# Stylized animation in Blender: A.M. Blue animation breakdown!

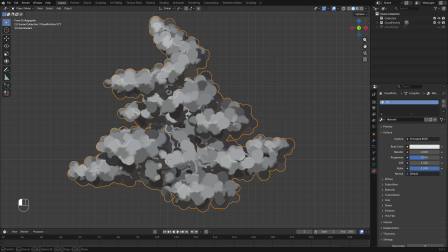[24:38]
I'm gonna name this cloud, just like that.
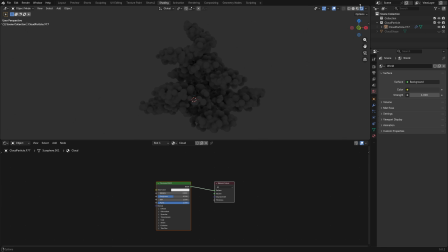[24:43]
So first of all, I'm gonna get into the rendered view. I'm just gonna add a sunlight, just so we have a light source, just like that.
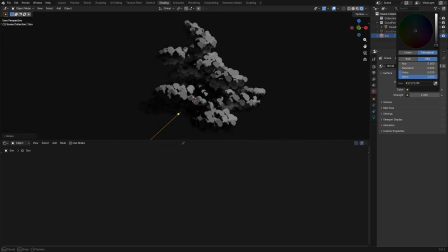[24:52]
And I'm gonna turn the background color a little bit more darker, maybe just black, depending on your scene maybe.
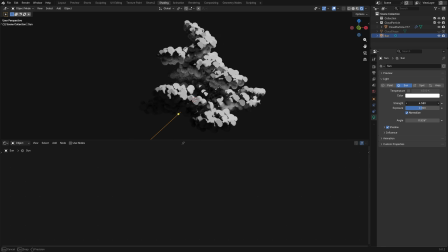[25:00]
So I'm just gonna turn up the brightness of the sun so we can have a strong sunlight, just like that.
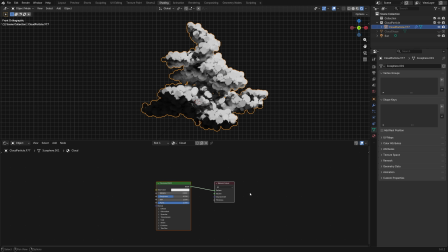[25:09]
And now it looks like this. And then I'm just gonna start working on the material. So right now we have a principled BSDF. I'm just gonna add a color shader to RGB.
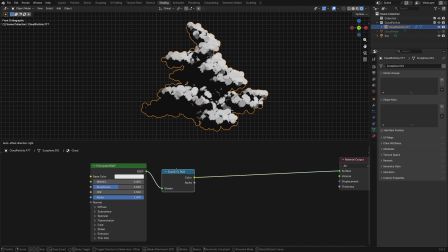[25:19]
So now we turn this shader data into color so we can modify it with a color ramp.
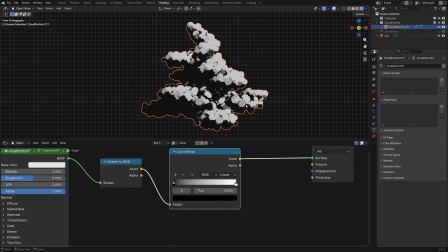[25:28]
And then I can start selecting the colors for the cloud. So I'm just gonna select a cyan color, maybe something like this, maybe a little bit darker, I guess, and more saturated.
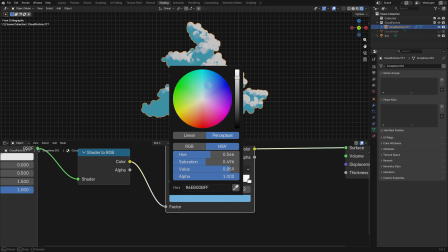[25:42]
And I can also add one more color perhaps in between, just like that, and maybe bring in the white a little bit.
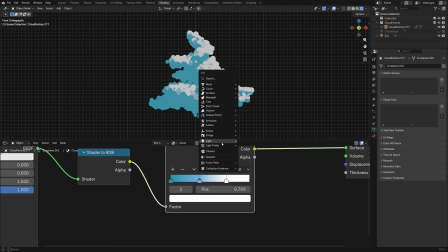[25:50]
And then what I'm gonna do is to add another area light perhaps,
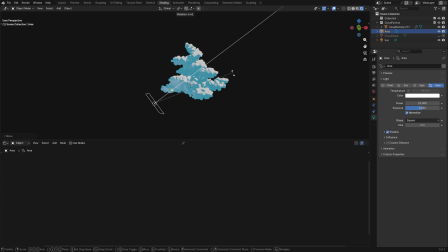[25:55]
just to add a little bit of lighting from the bottom, just like this. Maybe make it bigger, a little bit stronger, so we can have a little bit of variation in the darker areas.
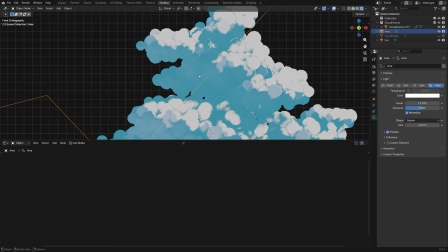[26:07]
Not so much just like this, just a little bit. So we can see a little bit of variation in these areas, in the shadow areas.
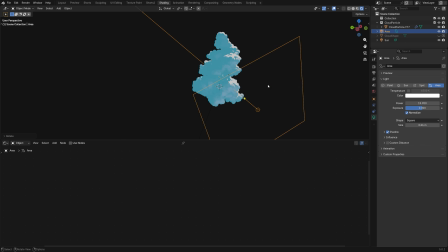[26:16]
And that's pretty nice. Okay, just aim it, something like that. And maybe another one from the other direction. Something like this.
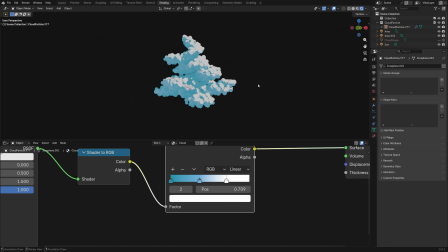[26:28]
Bring it closer. And I think this is pretty nice right now. So right now I'm just gonna aim my camera at the cloud.
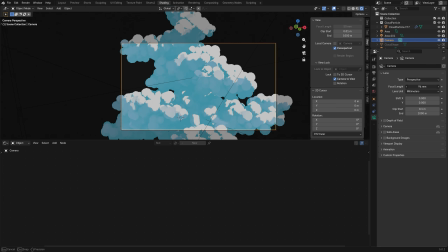[26:36]
I think it's just better to use a higher focal length, above 80 I guess.
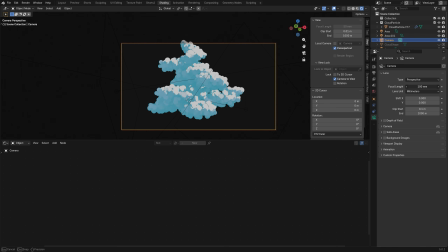[26:42]
Maybe something like 100, just to make the cloud a little bit flatter.
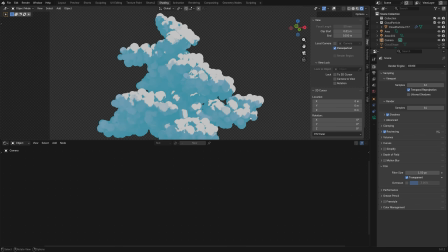[26:46]
Maybe I'm just gonna go to the film and just check transparent so I can use this image in the compositing later.
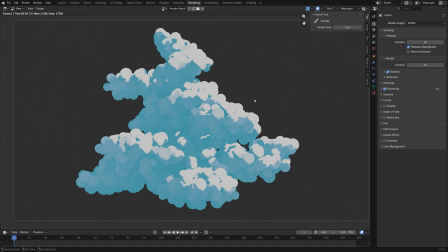[26:53]
So right now I've rendered an image and it still looks like a bunch of spheres, but just trust me, trust the process, because all the magic is gonna happen in the compositing.
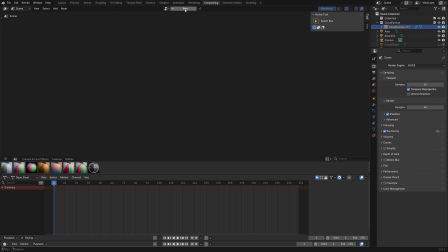[27:03]
So let me just go into the compositing and just add a new compositing setup.
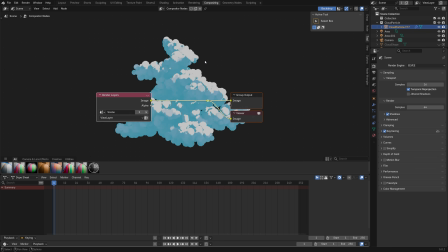[27:09]
Okay, just zoom out for a little bit by hitting V. If you hit V, you can zoom out a little bit. Alt V to zoom in, so V to zoom out. And what I'm gonna do first is to add a Shift A filter, blur, and blur node.
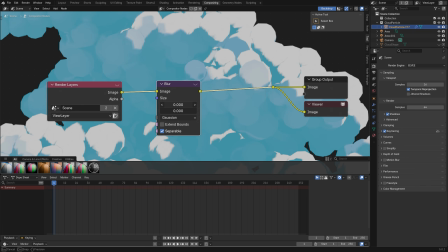[27:25]
And I'm just gonna use this blur node to blur the separation between the colors for a little bit. So just blur it, not so much, maybe just a little bit, like 4.5.
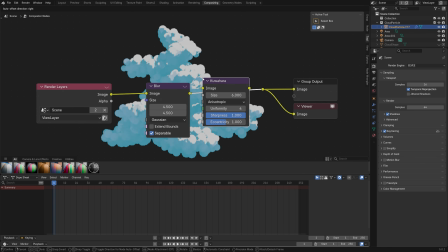[27:37]
And then I'm gonna add a Kuwahara filter after the blur, just like that. Let me just move these to the side for a little bit.
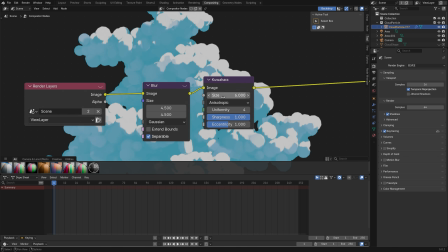[27:44]
And like I demonstrated in my previous scene, you can use the Kuwahara filter to just get a painterly effect. So I'm just gonna use classic, is more than enough. And I'm just gonna make this a little bit more painterly.
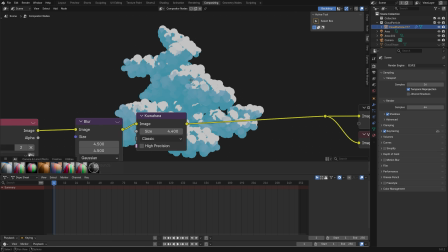[27:58]
So now we have a cloud just like that. If you guys want, you can just use this as is.
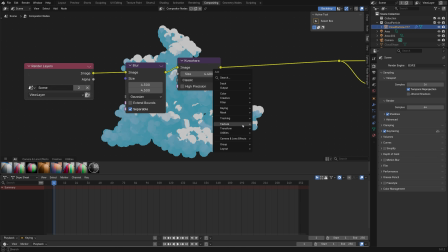[28:03]
But I'm just gonna add another node that's gonna make this look a little bit more better.
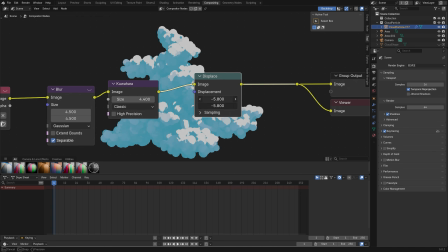[28:09]
So I'm just gonna add a displace node, and a displace node basically displays the image. But if you adjust this value over here, the entire image is gonna move together, right?
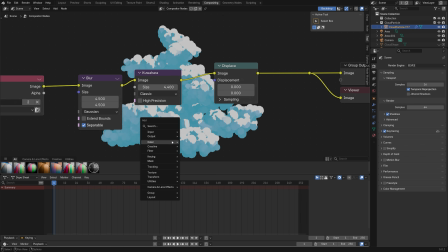[28:21]
But if I use something like a texture, like a noise texture, so add a noise texture,
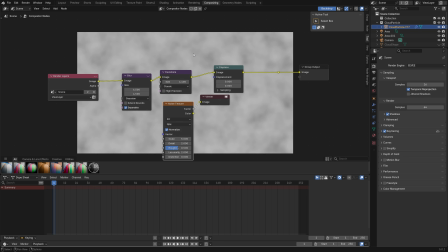[28:27]
the noise texture has a different value at every single point of the image.
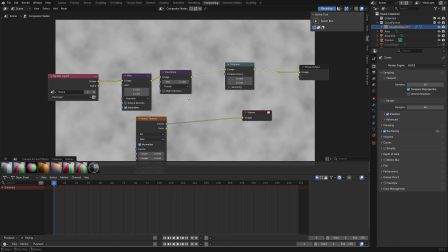[28:32]
If I use the noise texture to drive the displace, then every single point of the image is gonna have a different value for the displace.
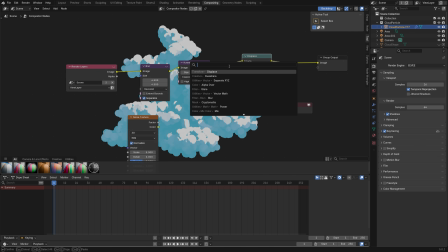[28:40]
So right now I'm just gonna add a vector math node after the noise texture.